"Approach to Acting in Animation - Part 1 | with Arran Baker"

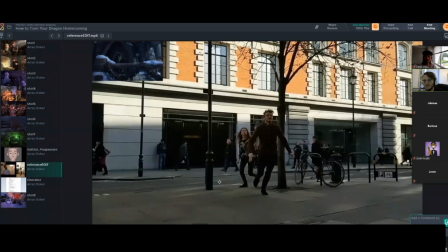And I said, no. And he said, you're not outside. Like, it's winter. It's freezing cold. That's why it doesn't feel like you're running like Hiccup would in this situation.
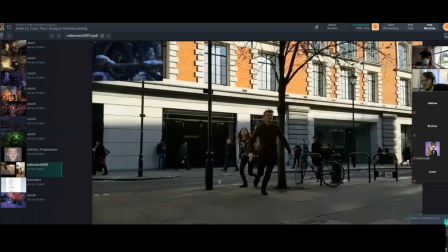And so I was like, actually, that's a very good point. Like, that would change his performance. He'd be a bit more uptight. Maybe he would, just be a little more stiff. And so we filmed the reference again, and me and Marta went outside for one of the other animators.
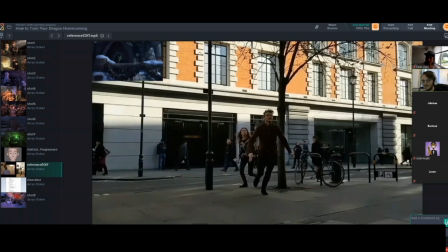And it was actually, even though it looks like it's a sunny day, it was actually quite cold outside. You see everyone else in jackets outside, and we were just in shirts and, a jumper. And so we just ran outside into the middle of Soho Street and filmed some reference, just pretending to look up at Toothless.
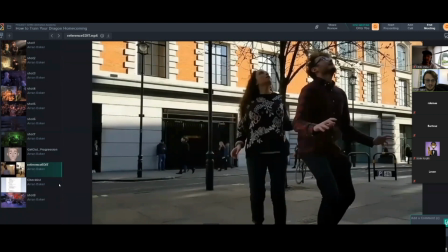And that was the final reference. And he was like, yeah, that just feels better now.
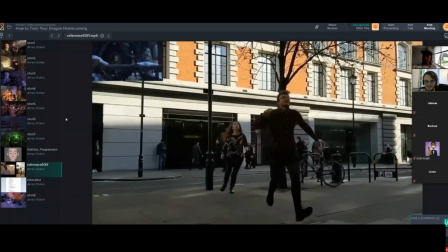But I still try to kind of make his arms a little frantic to make it feel a little bit like Toothless.
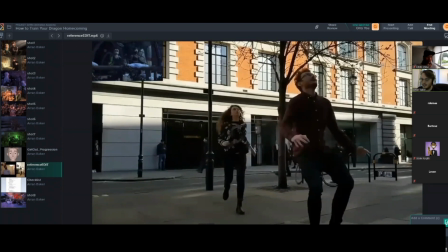Also, he has a peg leg. So I tried to make it feel like he was slightly, it's still made of metal, so it would support him. But I wanted to make it, and he had been using it for years, so I didn't want it to feel like he had a limp or anything like that. But I was just keeping in mind that there is a spring for his foot.
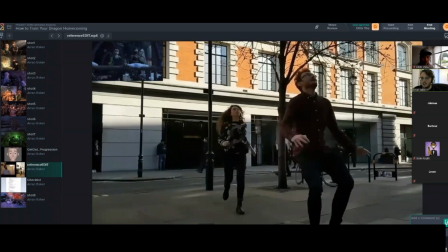So that might, the way he adds his weight to it, might not be as much pressure on one side. It's little things like that I was still trying to think about.
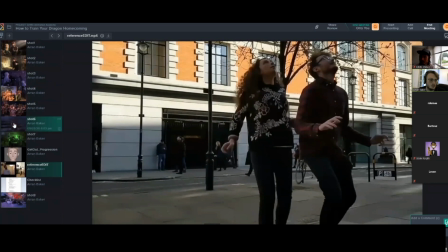Then I'll show you the final shot for that one, which was here.
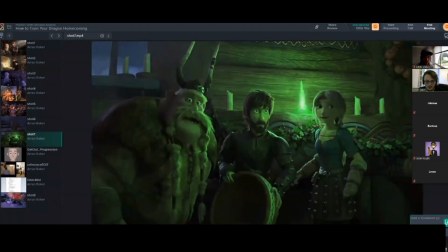This one.
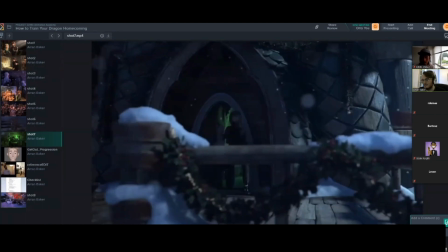It's such a short shot, and it took so many days to refilm it, but it paid off. Afterwards, it was my first time proper acting for something that's considered feature film quality, or at least we were trying to hit that mark as close as we could. And so I did want to make sure I was getting it right,
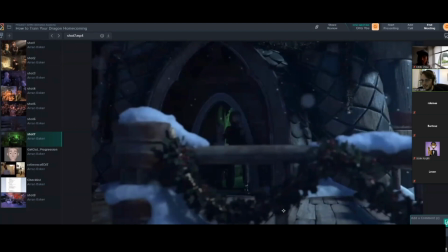and this was my first big eye-opener to okay, I need to fully get engrossed in the character. Where are they? Who are they? All these things, like I've mentioned earlier.
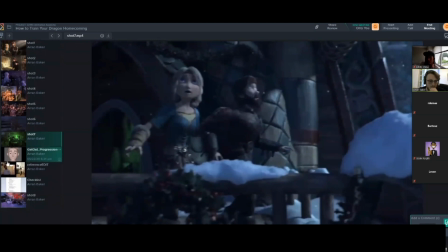Yeah, so that was the first time I had to do anything like this.
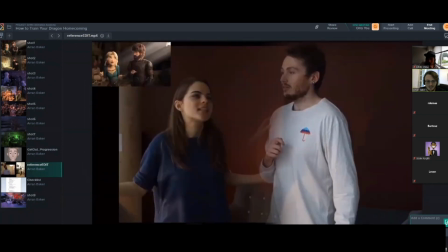Okay, we got some funny reference now.
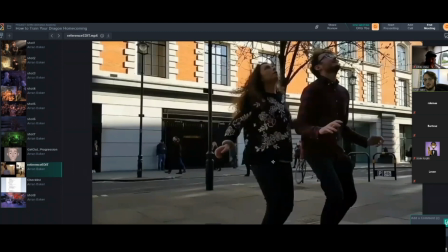So I had a sequence with Hiccup in the robotic suit, and it's this massive, stiff, it's almost like a tin can, and it's made of really heavy steel. And it gets dropped. He's supposed to be on a tight wire, and it gets dropped, and it goes a bit out of control, and he doesn't know what he's doing.
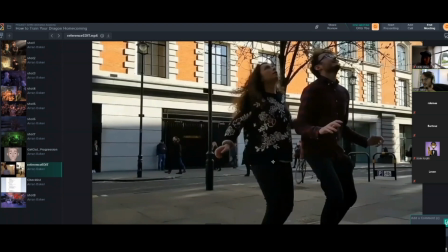He can't see where he's going. And it starts spitting fire, and it's all going chaotic, and the whole stage goes up in flames, and it's this main climax of the film.
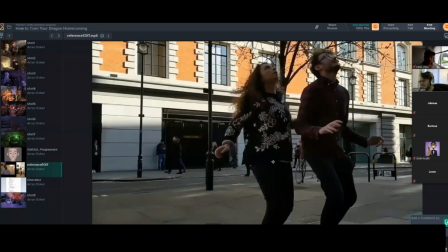And I couldn't put myself in a metal can. Of course, I was just like, okay, how am I going to film reference and make it feel heavy? Because I didn't want to just pretend that I knew what I was doing. I at least wanted to try and get some reference that was close.
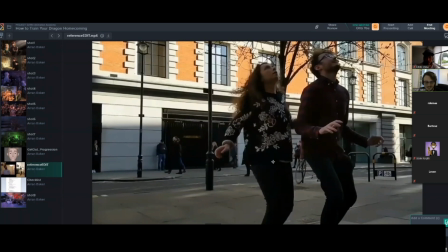So I went back home to Cambridge, and I asked my dad if he had any cardboard boxes, and we found this massive cardboard box, and we punched holes out of it, and we just put me in this very stiff cardboard box, and I pretended to throw my weight around to make myself feel heavier.
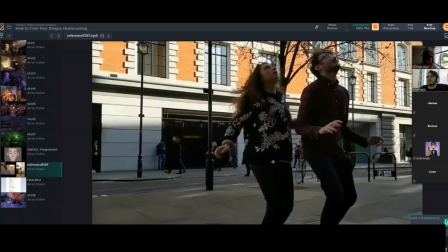So I would try and step backwards almost to the point where I'd fall over, and then I would try and catch myself again. And I did it in different ways. So I tried to think of if it's in a robot suit, is it literally robotic? Because our director hadn't given us any direction at this moment.
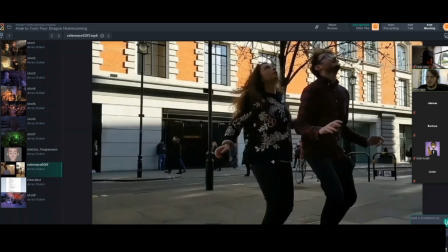And so I was thinking, okay, is it going to be like a mechanical robot, like something out of Wallace and Gromit, or is it more like he's just Hiccup in a metal suit and he's just going to be like, oh, kind of thing? And they wanted it a little more natural.